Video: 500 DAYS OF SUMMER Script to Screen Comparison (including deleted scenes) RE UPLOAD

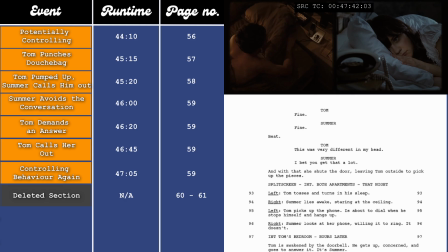41:21 I honestly don't know what this adds to the scene at all, other than comic relief. It also kind of undercuts the moment before, because the argument is one of the more serious parts of the film.
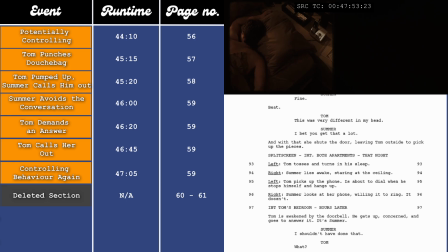41:33 So having a moment like this, it kind of pulls the wind out of the sails a bit.
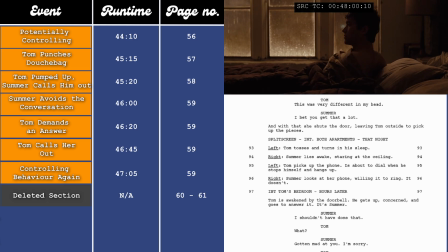41:37 So I think it was right for them to get rid of it. Whereas in the film, it just goes from the argument to the split screen of them in bed looking at their phones.
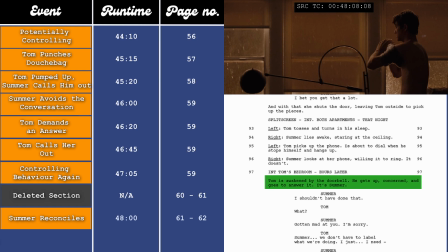41:46 After this, Summer turns up at Tom's flat to reconcile at the 48-minute mark, which is on pages 61 to 62 in the script.
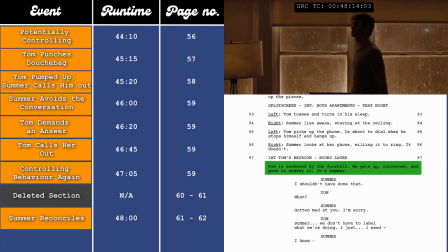41:53 This is probably the most egregious thing that Summer does in the entire film.
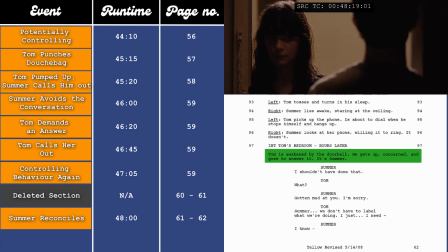41:57 Like I mentioned, if she only wanted something casual and she only regarded Tom as a friend, then after Tom's outburst,
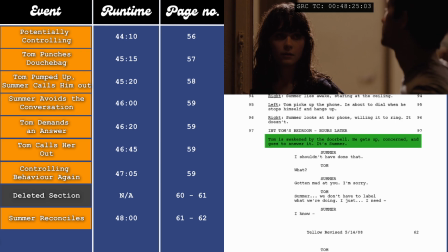42:03 she should have distanced herself from the situation, because it's very clear that Tom sees things differently and wants more.
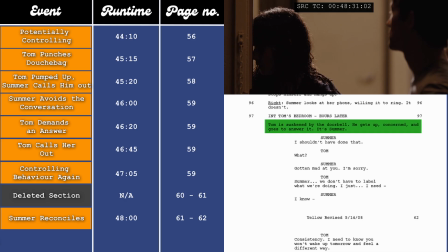42:09 But her coming back is a huge mixed message, especially the way it's done, with the kissing and the caressing.
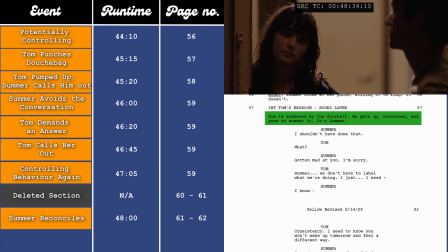42:15 But Tom isn't any better.
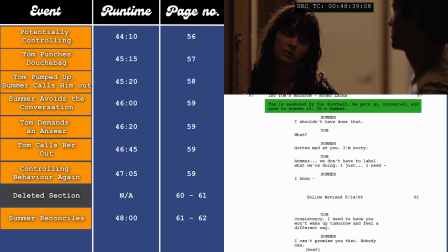42:16 He also should have shut this down when it became obvious that she doesn't see him the way that he sees her, but he goes right back to lying to her, us, and himself.
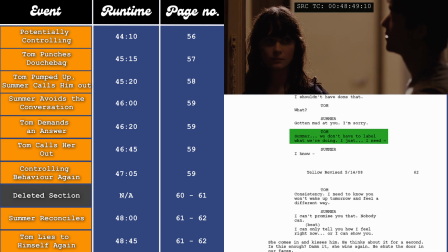42:26 Look, we don't have to put a label on it. That's fine, I get it. But, I need some consistency.
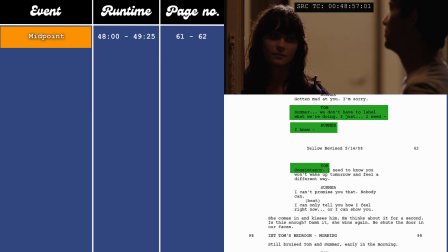42:35 This moment acts as our midpoint of the film. The midpoint is the part of the story where there is usually quite a big shift.
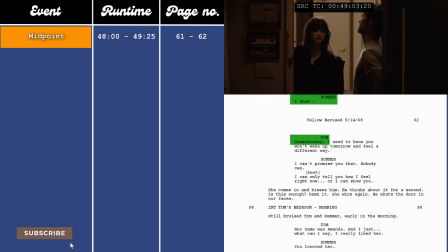42:41 It's where the protagonist gets what they want, but it's not what they expect. So if things are going well, something bad will happen, or vice versa.
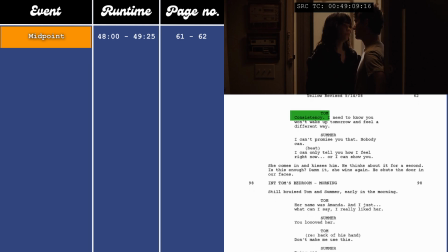42:49 If things are going badly, there'll be some kind of false victory, a fake breakthrough. And here is when Summer comes back, which feels like a win for Tom, that he means so much to her that she's willing to come running back and save the relationship.
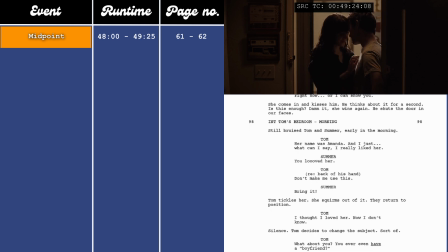43:01 But that's not necessarily the case. He then goes on to assume that she's never had a boyfriend before at the 49-minute and 50-second mark, which is on page 62 in the script.
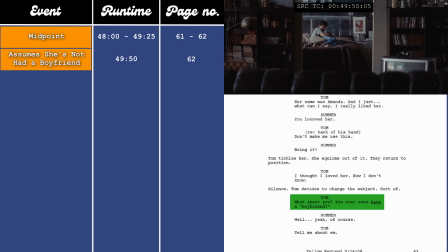43:10 Well, what about you? Did you ever even have a boyfriend? Of course. Yeah?
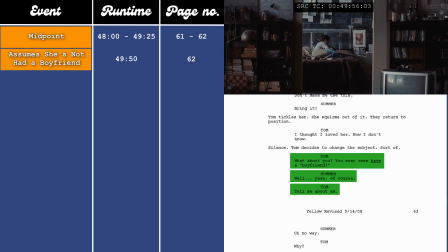43:15 Yeah. Tell me about it.
Because that fits his worldview, that she's never let anyone in, and that he's the first one that's gotten through the defences.
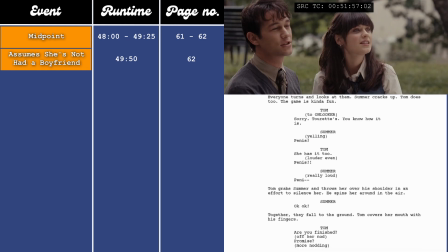43:22 We then have the scene where they're shouting "penis" in the park,
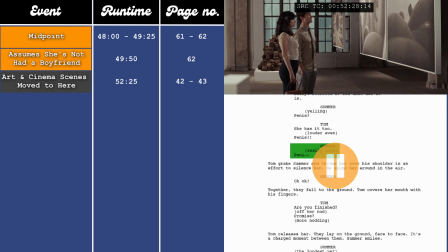43:26 which is then followed by the art gallery and movie-going sequences from pages 42 to 43 in the script,
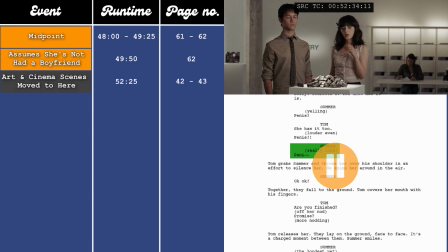43:34 but happen in the film here at the 52-minute and 25-second mark. I think these are just general bonding moments, making it easy to move around in the runtime without much consequence.
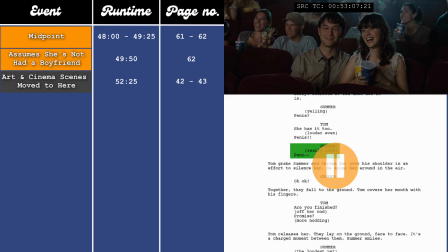43:45 But I do think the scenes play better here as opposed to earlier on, as it cuts from them at the pictures together to him alone. The juxtaposition is quite funny, whereas in the script, it goes from the penis shouting scene straight to him at the pictures alone.
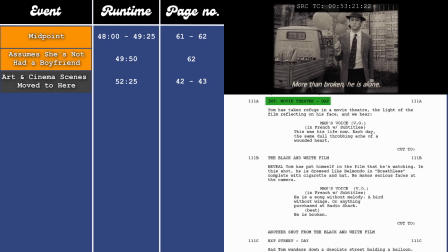43:59 The films that he's watching by himself are arty, black and white, subtitled ones, projecting him and Summer into them,
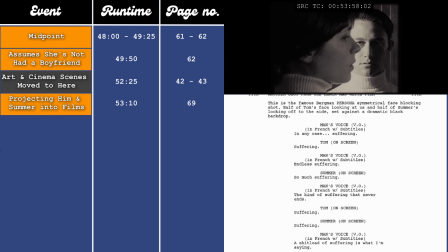44:06 dramatising what's happened between them, showing that he can only understand and contextualise the situation through the filter of art and pop culture. as that's what formed his worldview in the first place. There's then a short delete sequence after the cinema scene,
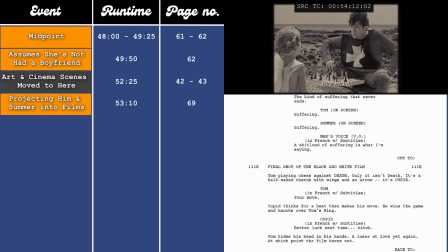44:20 which is a mirror to the dance sequence from earlier at the bottom of page 69 into page 70, and they actually shot it, so I'll play it here.
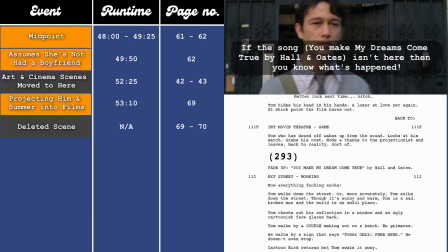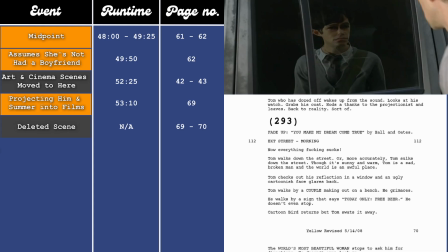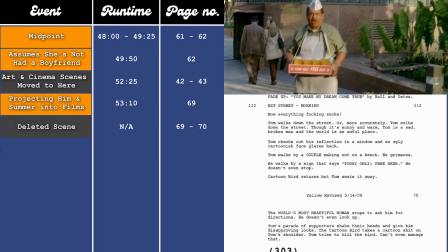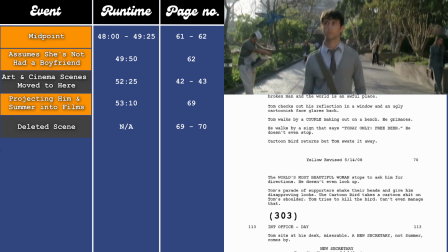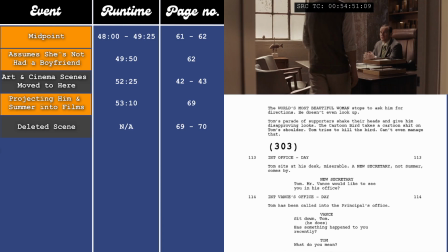45:23 It doesn't play nearly as well as the dance sequence from earlier, which is a shame.